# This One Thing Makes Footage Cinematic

Use the cinematic lighting technique in your next project. Hello everybody, my name is Marco Bagnoli, I'm a cinematographer, and today I'm going to show you a cinematography technique that a lot of people seems to ignore. When you're going online, you see a lot of videos about lighting setup. You have to be 3-point lighting, 2-point lighting, top lighting, diffusion, many variables, but there's one thing how you can make your life as a cinematographer much easier and it will always look good.
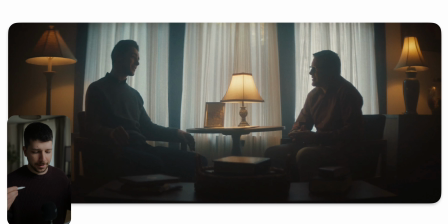I'm going to show you a commercial in a cinematography breakdown. After watching this video, you should be able to shoot something like this. So this is the first shot we're looking at, and you can already see a nice look, nice aesthetic. We have this nice curvature from anamorphic optics that bend the lines of the image. But the lens is not a secret to this look.
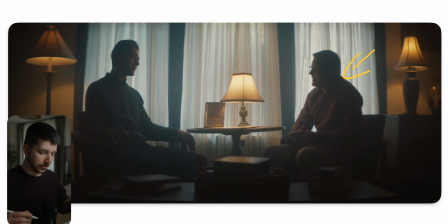When you look commercials, movies, or other things that you think they look cinematic, you will notice a lot of use of silhouettes. Silhouettes are your best friend. Silhouettes is a technique so many people use in their videos because it just creates more depth to not light someone sometimes.
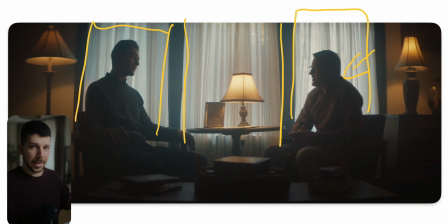The trick is sometimes to just put someone in front of something bright, or in general it should always be your goal to frame your subject a little bit better. When you put your subject into something like a circle, a rectangle, you frame them like a painting,
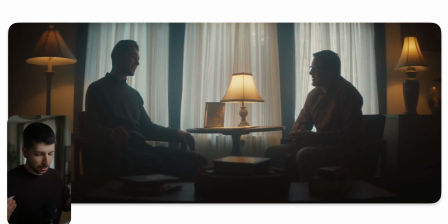and then this helps the audience to focus our view a little bit better, and now we can control the overall image a little better. So how do I shoot a shot like this? I would go into the room and now you search for the light source. I want them to sit here on the window. We have two benefits. One is we have this nice composition with this window.
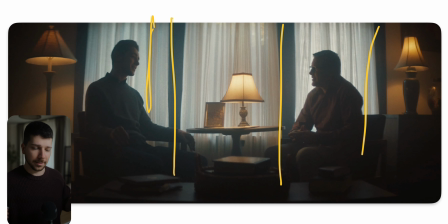Also, when you're going for the over the shoulder shots, we have a side where the key light is coming from. So the rules of the lighting in the room are already set. Shooting near a window, always nice, always easy. Then they're going here for a little bit of color contrast. Looks like they going for this typical orange teal look.
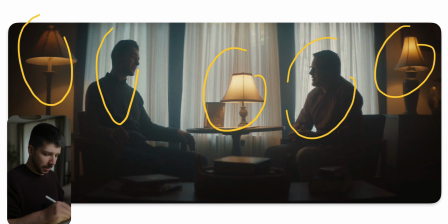We have a little bit of blue, a little bit of warm. But the nice thing they done here is already they balanced the image pretty nicely with these three practicals. We have just two people here in the room. We have 3 window segments and 3 lamps. Whole image feels balanced. And the secret to great practicals is these toppings.
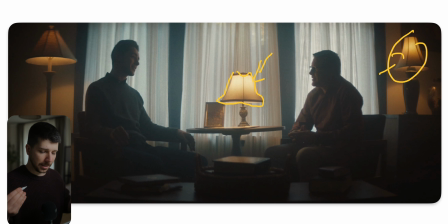Always don't just use bulbs and place things somewhere. It has to be something like this because now the light source, the size of the practical becomes larger. Also, they have nice characteristic. A light like this is sometimes a problem or nicer because you get light on the ground and light upward.
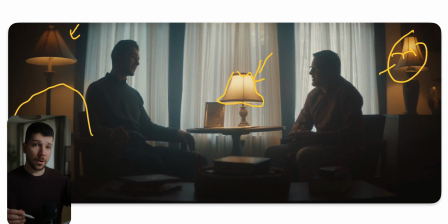It's a little bit difficult to control. So most of the time you also put them on the lowest setting. Use something like aperture bulbs, put them in there and make them really warm, and then on the lowest possible exposure because we only want the feel of the practical. We don't want most of the time that this lights something. It only should feel like there's a warm source.
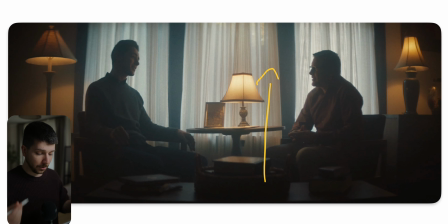Then how do we get this nice silhouette? A silhouette we create with removing light and exposing for the right things. Our goal is in a scene like this to expose for the outside, but it only works when we have curtains. Curtains diffuse, break the light a little bit easier, and also removes a bit of distraction from the outside.
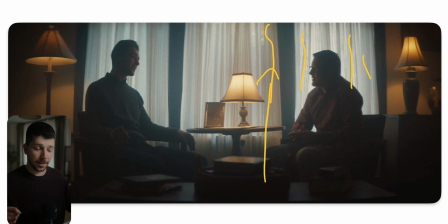When we have outside cars, other houses, it looks pretty unaesthetic, but now we have a clean new plane like a Canva and it just looks better. Now still, here is light outside and it bounces into the room. So even though we dropped the exposure, everything became a lot more bright in the room.
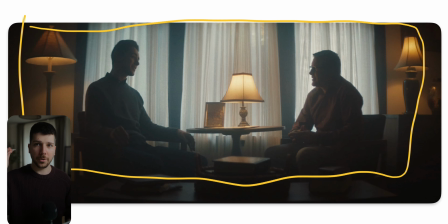So what we have to do is remove the nodes and put a big molten on the other side of the room. So when I'm standing here, here's the key light coming from. I would put molten on this side to remove every bouncing light that's going back into my face. So you have much easier light control and you get this nice contrast.
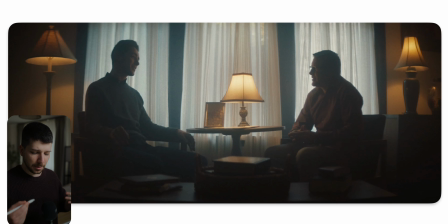You can actually see from this lamp they're getting a little bit of exposure on their face, but it's just minimal. It could be possible, I can't see it clearly, that it's a little bit of haze in the room because the shadows really looked a bit lifted and overall washed out, but it can also be just from this vintage anamorphic lens that we have this really unsharp image. It's actually not the best example, but even this location, when I turn off my light, should be look pretty okay as a silhouette. That would be, in my opinion, a bit much.
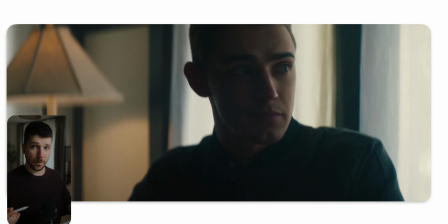We need a little bit more exposure and a slightly kick, but this lamp I have is a bit wrong, so we don't have this crazy silhouette feeling. This is the next shot, and like I said before, this is the over the shoulder, and now we can see how nice the key is coming from the side.
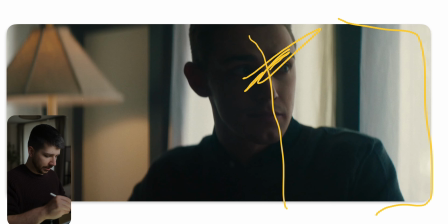We don't have to think about, oh, where do we put the lamp? Because here is the window and it has to give him a key light. When it's dark outside or the sun is actually in this moment in this direction and doesn't shine into the window,
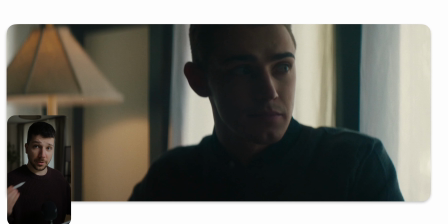we have to fake the light situation. So what I would do is always measure your shot on the size of your window. What I mean with that is when the window is this big, you need an equivalent big butterfly where you shoot through or just bounce light again.
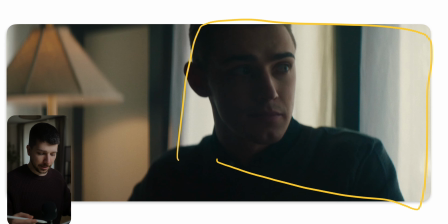It depends on the equipment and the possibilities you have to create a similar look of what the window would have. So you need a big butterfly, 12 by 12, 20 by 20 in a situation like this. Just bounce your lights with M40s into that and blast it into the room.
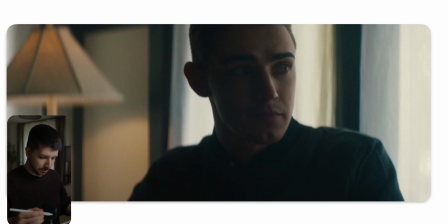But this could also be possible. We don't have a lot of money. This is a situation where the sun is perfectly. So we only put a diffusion in here. So a bigger diffusion 6x6 is maybe big enough when we don't have that much budget. And then put a molten or a floppy on left side and a bit above his head.
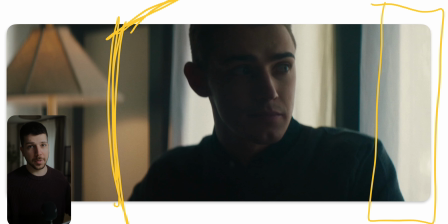And then it's done. Then set just your exposure, then we would get a similar look. Don't always have to add every light. You have more control with it, but it's not most of the time the possibilities of our productions that we made.
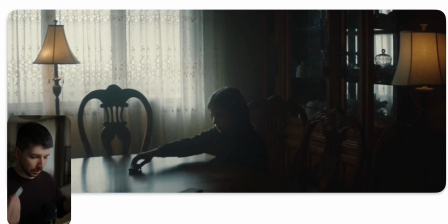So keep that in mind, that is timing and planning for the shoot much more important where the sun is than actually having the right gear. This is also a really nice shot because now you can see even better. We have one lighting setup or one lighting world we said before with this.
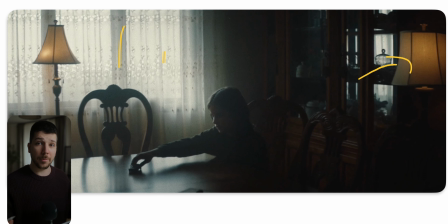Okay, we every time have this warm lamps and a window with curtains, which is a little bit cooler. This is the set for whole production. Creating the same look is pretty simple because now, okay, we're now in this room. Kid is sitting on the table. Now I know, okay, this is our light source. Is there something ugly in the background or do we want to control the light more?
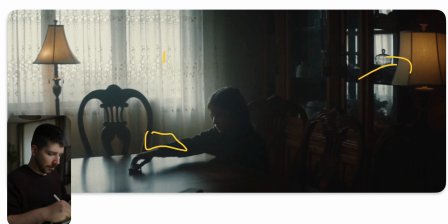So butterfly with ultra bounce here, putting lights under it, blasting into it, giving us ambience and key light for the scenery.
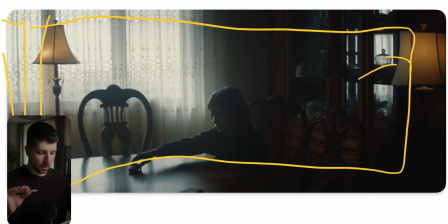Then, okay, there's now a lot of bounce into the room. So we flag the other side of the wall or maybe even this side of the wall away so that we don't have a bounce, just the glow from this window.
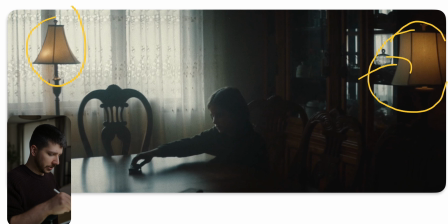Now, the shot feels very empty, very cool. We have to break the atmosphere a little bit. So put one lamp here in the front. You can actually see sometimes the bulbs are not fitting and then cinematographers, gaffers get creative. It looks more like there's an MC just taped in because the placement in the glow is pretty weird.
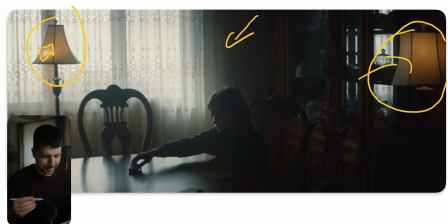So sometimes, a lot of the times you don't have the right bulb, so you have to go with this technique. And then here's clearly haze to lift the shadows even more. And then it's done. Expose also for the background and don't be scared of too dark of an image. This is a look where you have to be, or better say you have
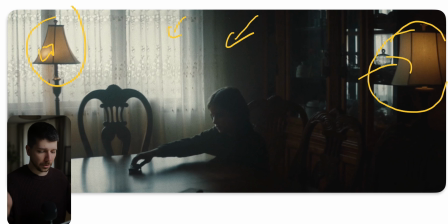to be no fear, because a lot of people will now look at the monitor and say, oh, the image looks dark,
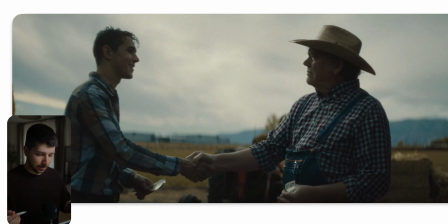then we need a little bit of fill for him and so. No, you want to go for this look, you have to be brave. Otherwise, you wouldn't get this look. Then we go outside on this location and now we have this cowboy type like scene. And here again, it's not just the overall exposure, cameras, lighting.
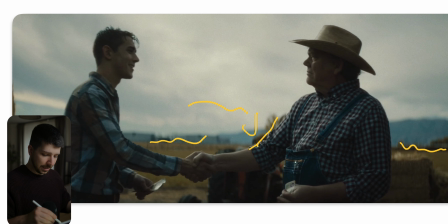You always have to look at the cloth because we have blue sky, blue mountains, this brownish, yellowish wheat in the background. And what they chose to do is let them wear something blue. Now we again in a color palette where we have warm highlights and a little bit of blue overall.
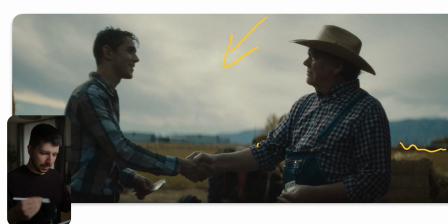And so we create more depth. Because here again, you can clearly see we expose for the sky. The overall exposure is way lower than normal. And now what you can do is put a butterfly with the negative side above them to cut light above them.